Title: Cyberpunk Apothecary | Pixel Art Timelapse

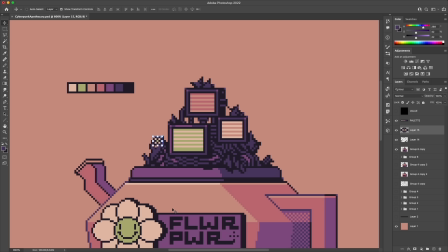And in this case, I've also finished off that whole look with some small flowers kind of dotted around everywhere.
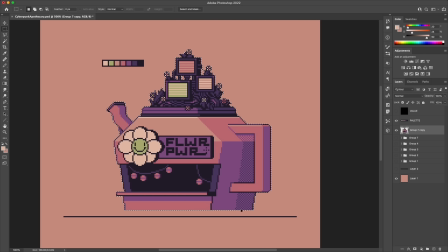The color palette that I'm using for this piece is a custom set of colors that I came up with before starting the pixel art. And that way I could just kind of hit the ground running and just focus on the pixel art. It's kind of like having the rough sketch in that way, I guess. There's just a lot of prep that you can do before sort of formally starting the artwork that feels like it just makes your life easier along the way.
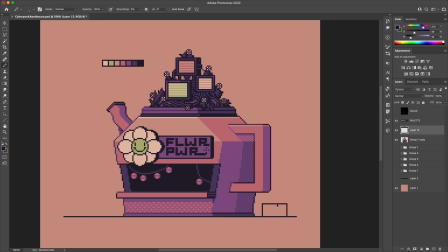And for me, having a palette already set is one of those things. The way these colors work is that there's kind of the pinkish color as the middle tone. And then I've given it two steps of shade tones, which kind of lean, you know, into purple.
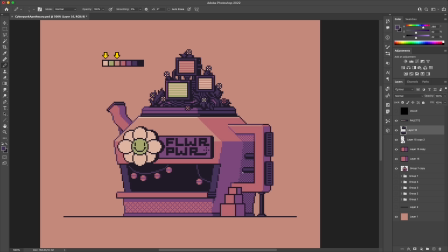And then there's two steps of highlight tones on the other side, which go toward this peach sort of coloring.
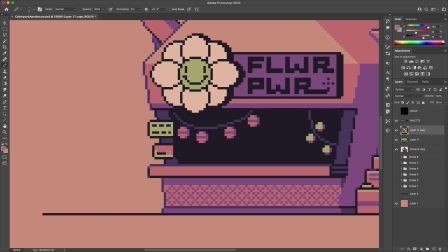Normally for these storefront pieces, I'll also choose an accent color that's like a strong contrast to what the main color scheme is. And for this case, that would be the kind of lime green that I've selected here, which I thought kind of opened this up into like that 1960s psychedelic sort of look to it.
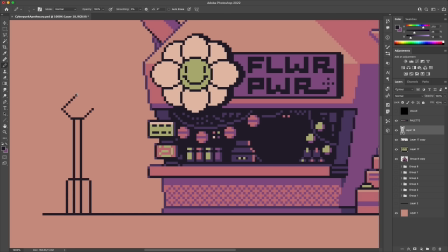One thing I wanted to mention about the palette is that a lot of times it's actually really hard to design a color palette from scratch and like literally only look at it as a strip of colors like this without actually testing it first to know how the colors are gonna look together.
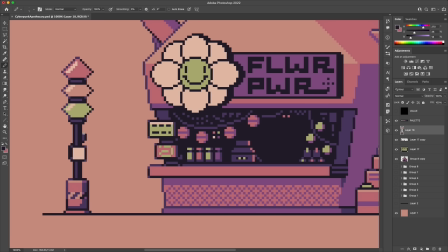So what I usually do is to take that and just recolor an existing piece of mine to see how those colors would actually sort of mix together within a completed artwork.
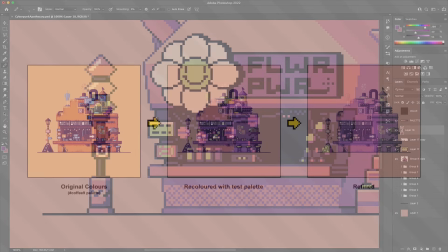So in this case,
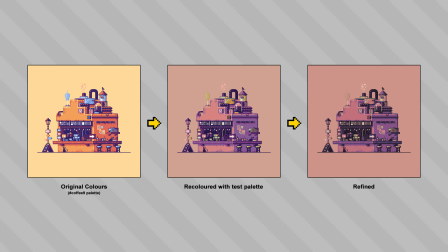I threw these test colors into an old coffee shop piece and then did a few rounds of iteration to dial in the right levels of brightness and saturation for this.
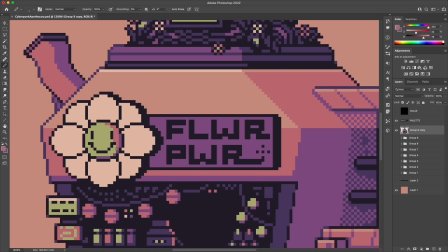One of the finishing touches that I think is going to help unify this color theme is just to find some areas where we can actually use all these tones together. Like tossing the pink and green together in the shop logo here. You know, it's one of those things that maybe starts off looking wrong, but if you just do it enough, it somehow solidifies itself as being correct in some way.
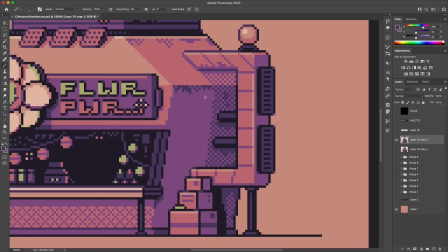You know, it's like poetry, it rhymes, or it's like jazz, you know, it's, I guess, is the correct analogy here.
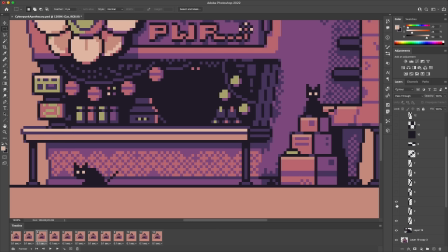The final additions here are going to be some animated components, starting off with these cats.
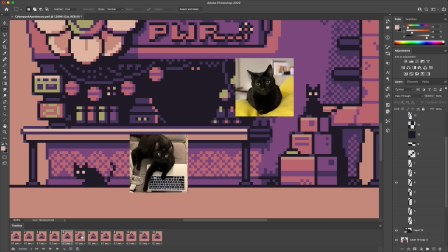So I've got two black cats, and they're always a staple of these pieces,
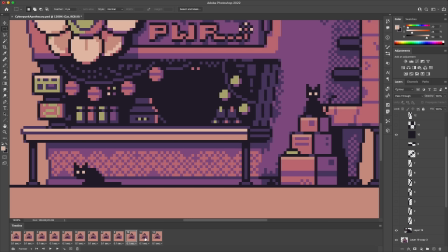and what I did this time was I just grabbed their animations that I've already made from the last time I did a storefront piece. So I had all that tail motion ready to go. There's kind of no use like animating that from scratch every time.
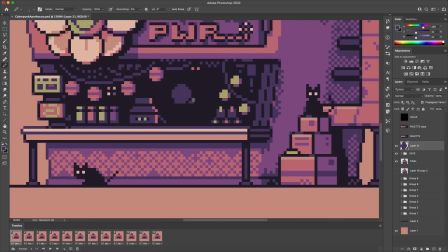In fact, maybe the last time I did it, I might have borrowed those too. I'm not actually sure. And then we of course need the robot shopkeeper. So I'm quickly blocking in a shape here for that. And I'm planning on having a lot of motion on the screens near the top of the piece.
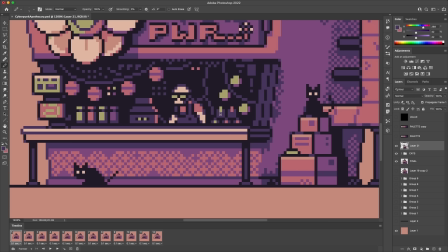So I'm gonna keep the animation for the robot pretty simple and just do, you know, kind of a basic bobbing up and down. But he's got a few wires connected up, and I think it looks pretty cool just to see those moving along as well.
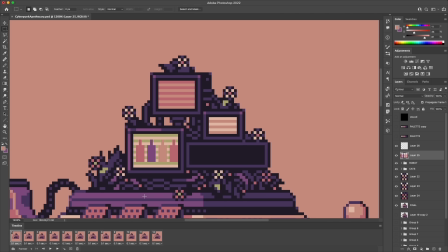I'm going to finish this up with some of the details on those screens and just a few other things. So let's go ahead and take a look at the final artwork for the Cyberpunk Apothecary. Here we go.
Hippies are very interesting to the young.
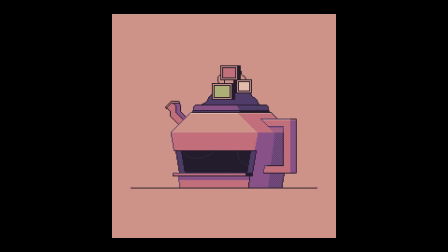The word love is used by them a lot. They praise the effect on the mind of hallucinatory
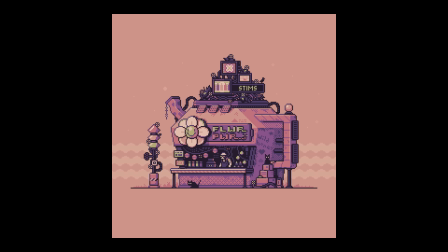All right, well, there we have it. And I think it came out with kind of a refreshing vibe for this series of pieces.
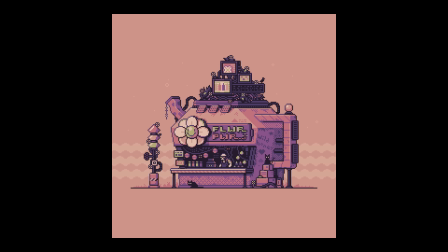Maybe a little bit suspicious of a shop compared to some of the other ones. You know, would you trust this man to solve mysteries for you?
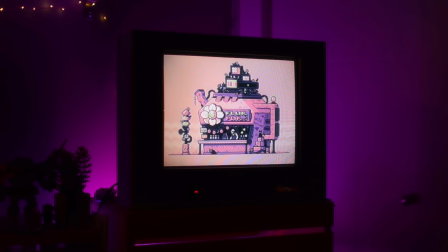You know, I don't know. But either way, we'll close this out with some CRT time. So thank you for watching, and take care and keep it square.